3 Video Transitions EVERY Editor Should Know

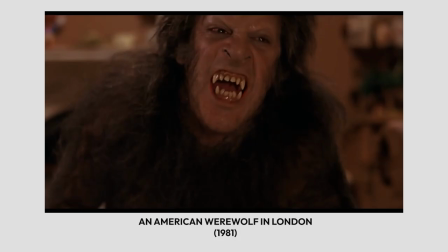246s
so funny now in a serious note the cutaway shot is a great example of
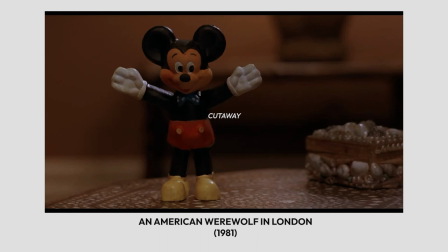251s
using the cut transition in your scene so the cutaway
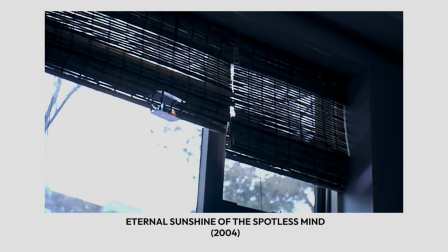256s
is a great way of for example showing someone else's pov
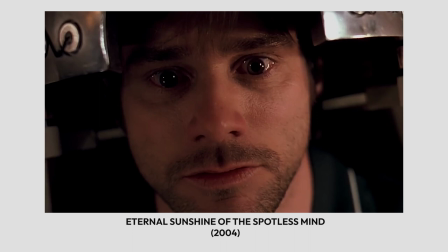261s
in a certain environment or a certain scene or it can be a cool way of fusing two plot lines together in one short period of time so again there are many different ways of using the cut it's all about you to find out which way
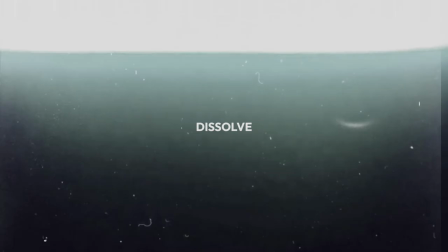275s
works best with the footage that you have now our second transition is the dissolve where the lap dissolve or the cross dissolve is probably the most
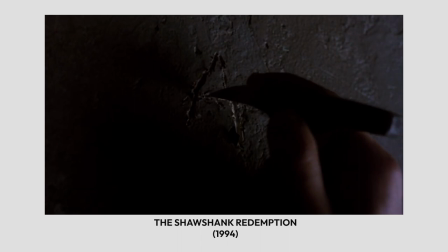284s
used transition in cinema history as probably one of the earliest recorded in cinema history as well now a dissolve is what happens when you have an image fading out and as the image fades out another image is fading
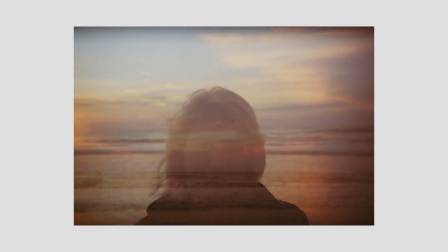299s
in and during some point the two superimpose in photography this is called you know double exposure, and what it accomplishes is a much smoother transition in between scenes than if you were to cut abruptly.
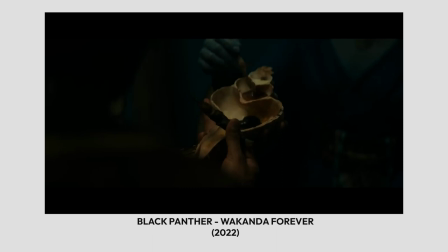315s
So this can be used to showcase a passage of time, to showcase a change of mood. It can be used in so many different ways, and that all depends on the clips you use, the duration of the dissolve, and when and where you put it in your scene. So the dissolve originated back in the 1950s when the French New Wave was still in its infancy, if you will.
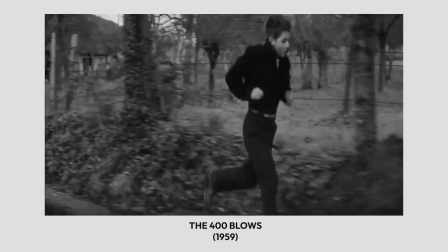340s
And the filmmakers didn't like the abruptness of the jump cut, so by accident, they discovered the film Dissolve. And with that, it took over the French New Wave, but not only that, it took over the world of cinema as well. And in no time at all, the rest of the world, including Hollywood, was using it in each one of their pictures. Just like the cut, the Dissolve is a transition that you see in almost every tv show commercial or movie but you don't necessarily notice it but that's the good part think about it almost every sitcom you've ever watched has used to dissolve in one way or another to the nth degree let me
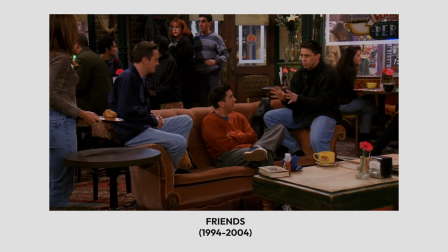380s
just set the scene for you it's a let's say a coffee shop and there are a group of friends hanging out, not at work for some weird reason on a weekday. And we want to cut from the coffee shop back to their apartment building.
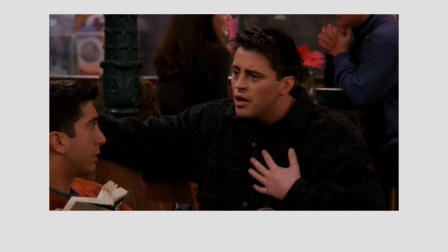396s
Now, during the coffee shop scene,
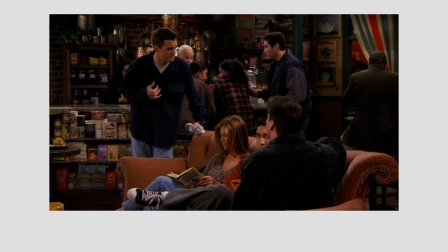398s
you'll notice that they don't use dissolves at all when they're shooting scenes within the coffee shop because everything is still in one location in one time. So one character is talking to the other one about dinosaurs and cut from what one person is saying and then cut to the reaction or cut to the reply and so you're utilizing the first transition that we talked about very well because that's what it's meant to be used for now if we
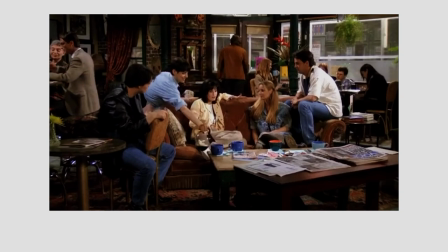422s
were to transition from one location to the other let's say the coffee shop to an apartment building we would use the dissolve there
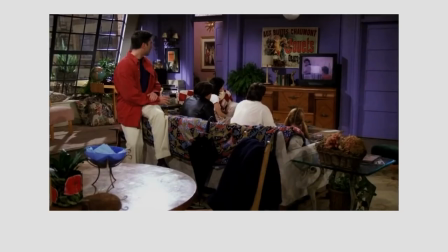431s
so what you would normally see is a shot of the cafe and we dissolve into a cutaway get it they get it dissolve into a cutaway of the apartment building and then dissolve into wherever the next scene is being held so um an oversized apartment now when using dissolves or any transition for that matter you always want to use them with purpose you wouldn't want to use a cross dissolve every few
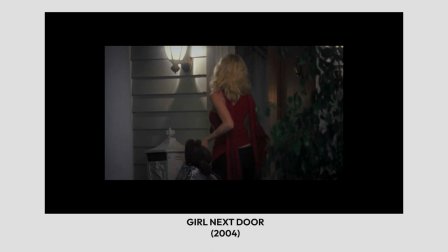465s
seconds because not only would that look stupid as but it would also be confusing to the viewer because they wouldn't understand what you're trying to say. Every transition has its use and when it's used right it's perfect but there's also the risk of over using it or using it when it shouldn't be and that's when you run the risk of potentially ruining your video.
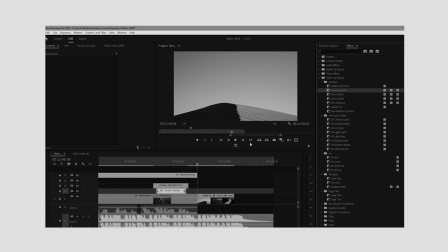487s
Make sure to be considerate of the length of the dissolve as well.